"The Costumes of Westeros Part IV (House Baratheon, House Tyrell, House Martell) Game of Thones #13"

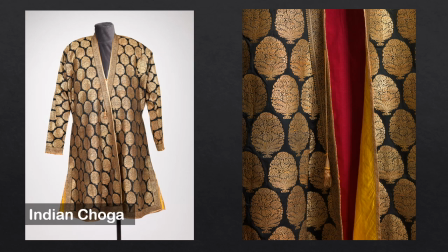32:32 This exquisite Varanasi coat seen here it's in stellar condition considering it actually dates back to the late 18th century and this display is from the woven with silk Rockefeller Asian textiles exhibit and the coat is made from a gorgeous silk and gold wrapped thread brocade.
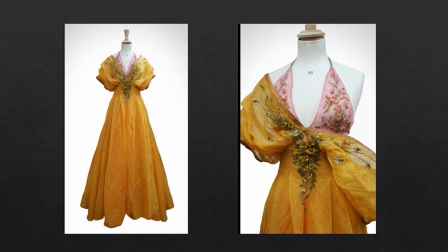32:51 Here is Myrcella Baratheon's gold gown on display from Michelle Carragher's website. The bra top underneath is sweet pink a common color seen on Myrcella.
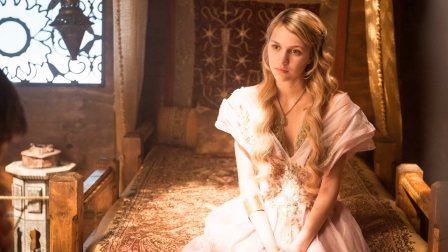33:03 Myrcella gives one of her many vacant looks while wearing this baby pink gown. I thought I'd point out that she's wearing a Lannister pendant.
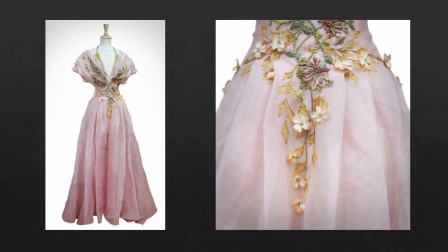33:11 This gown has a more youthful delicate soft floral embroidery in keeping with her innocence.
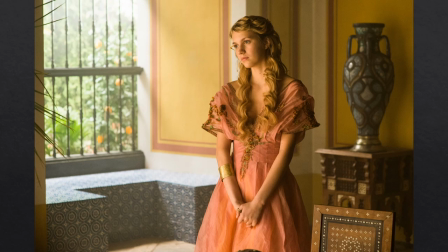33:17 And in another vacant why am I in this show look for Myrcella as this fabulous wardrobe is wasted on her.
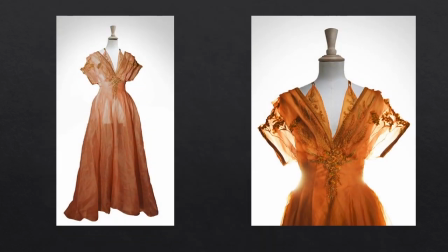33:25 I actually think this looks better on the mannequin than on her.
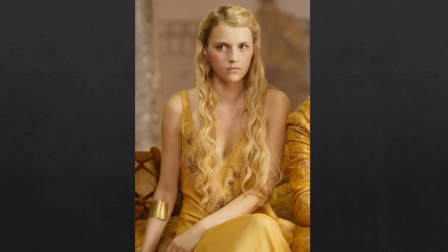33:29 Realizing that her character doesn't have much longer to live, Marcella pulls out this teen angst look all the while wearing this lovely bias cut golden gown.
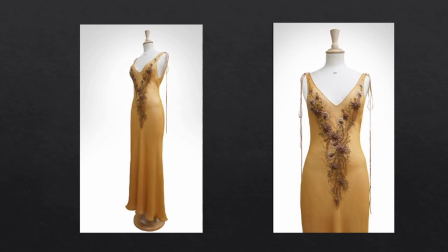33:38 Here's another perspective on the mannequin. This is what Michelle Clapton said to the reaction to the Sand Snakes armor.
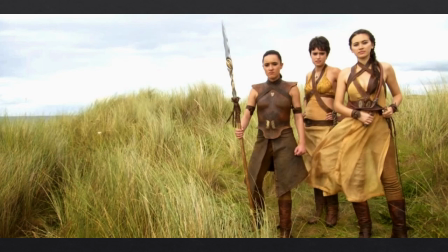33:47 They're sexy, it's hot weather, it's a liberal society. It looks to be movie but it's supposed to be this rather free place. It's hot and it's practical to wear light clothing. I just like the movement.
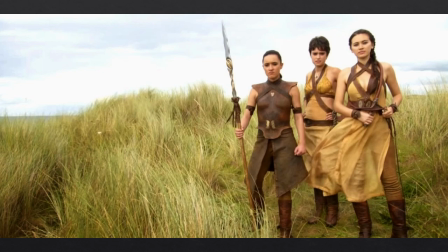34:01 Again they wear suede trousers underneath and boots and I just like the contrast of the very flowy dresses with really tough bits. When you need to fight you put the tough armor over. I didn't really take too much issue with these costumes.
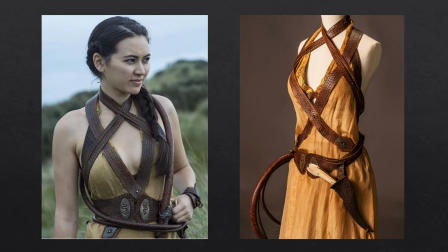34:16 Of the three daughters I think Nurmeria wore it best. It's just a simple silk shift with a hammered leather harness and belt over top. I like the little sand snake sigil plate seen here. Tying in Sans costume it bugs me a little bit more.
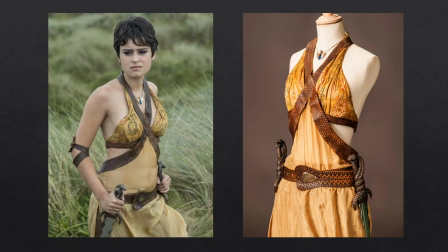34:31 I think it's the additional flap of fabric added over the tummy. I feel like this was a late addition to hide her stomach or something but it actually just emphasizes it even more. And also her leather cross straps, they look warped for some reason. I'm not sure why.
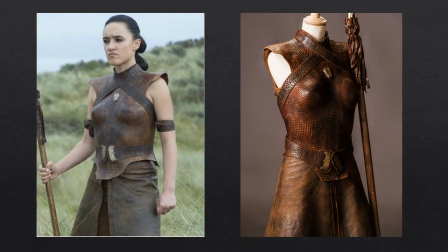34:49 This one's my least favorite look but it's partly due to the casting I think of Keisha Castle-Hughes as a Barra Sand. You know I adored her in Whale Rider, but here for some reason she always looks like she's got poop under her nose.
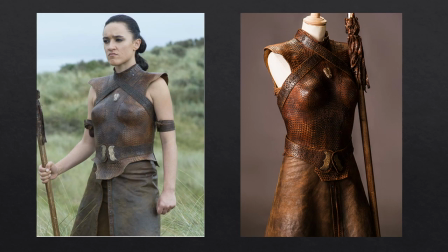35:05 Okay so Clapton did get a lot of flack for this costume in a scandal that was known as nipple gate where fans of the show thought that the bosom of the leather armor looked too well-defined.
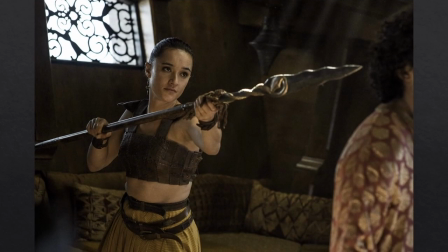35:18 I like these looks a bit better it kind of reminds me of Danny's Dothraki bodices.
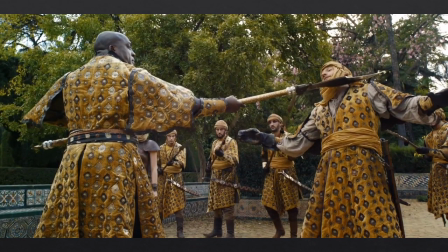35:25 I'm not crazy about the armor of Dorne either so the story goes that Michelle Clapton she saw some padded velvet armor in Florence years ago that she loved and it provided the inspiration for this look saying in an interview it's built on leather and padding and velvet and we decided each stud would
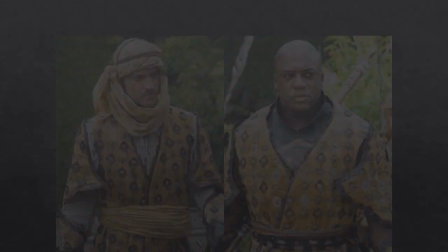35:43 be a sunburst on a leather piece studded through. It was a nightmare.
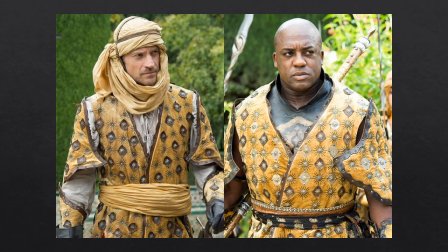35:48 I just decided it would be a lovely sensual way of wearing armor. They were very solid actually. They were very protective and just to let you know the team they had to make about 25 of these in all.
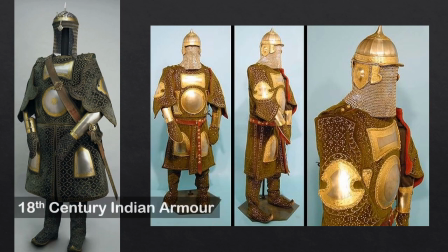36:03 Here are some examples of this type of armor that Clapton used for inspiration. So on the left is Indian armored clothing made from layers of fabric faced with velvet and studded, just like the way that they did it on the show. And on the right is a reproduction from the Disney movie Haunted Mansion.
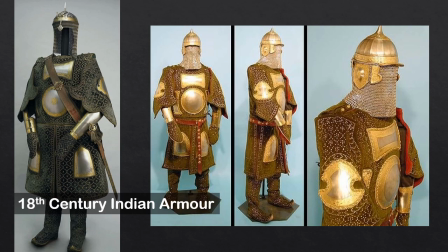36:21 It's an Indian coat of a thousand nails as it's called and the armor is made from layers of velvet faced fabric studded with brass nails. And just as a side note, fabric armor was used in India, in case you're wondering, as metal turned hot in the sun.
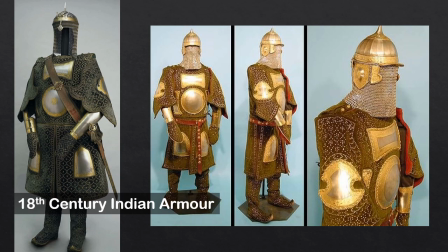36:39 So it did have an actual practical purpose.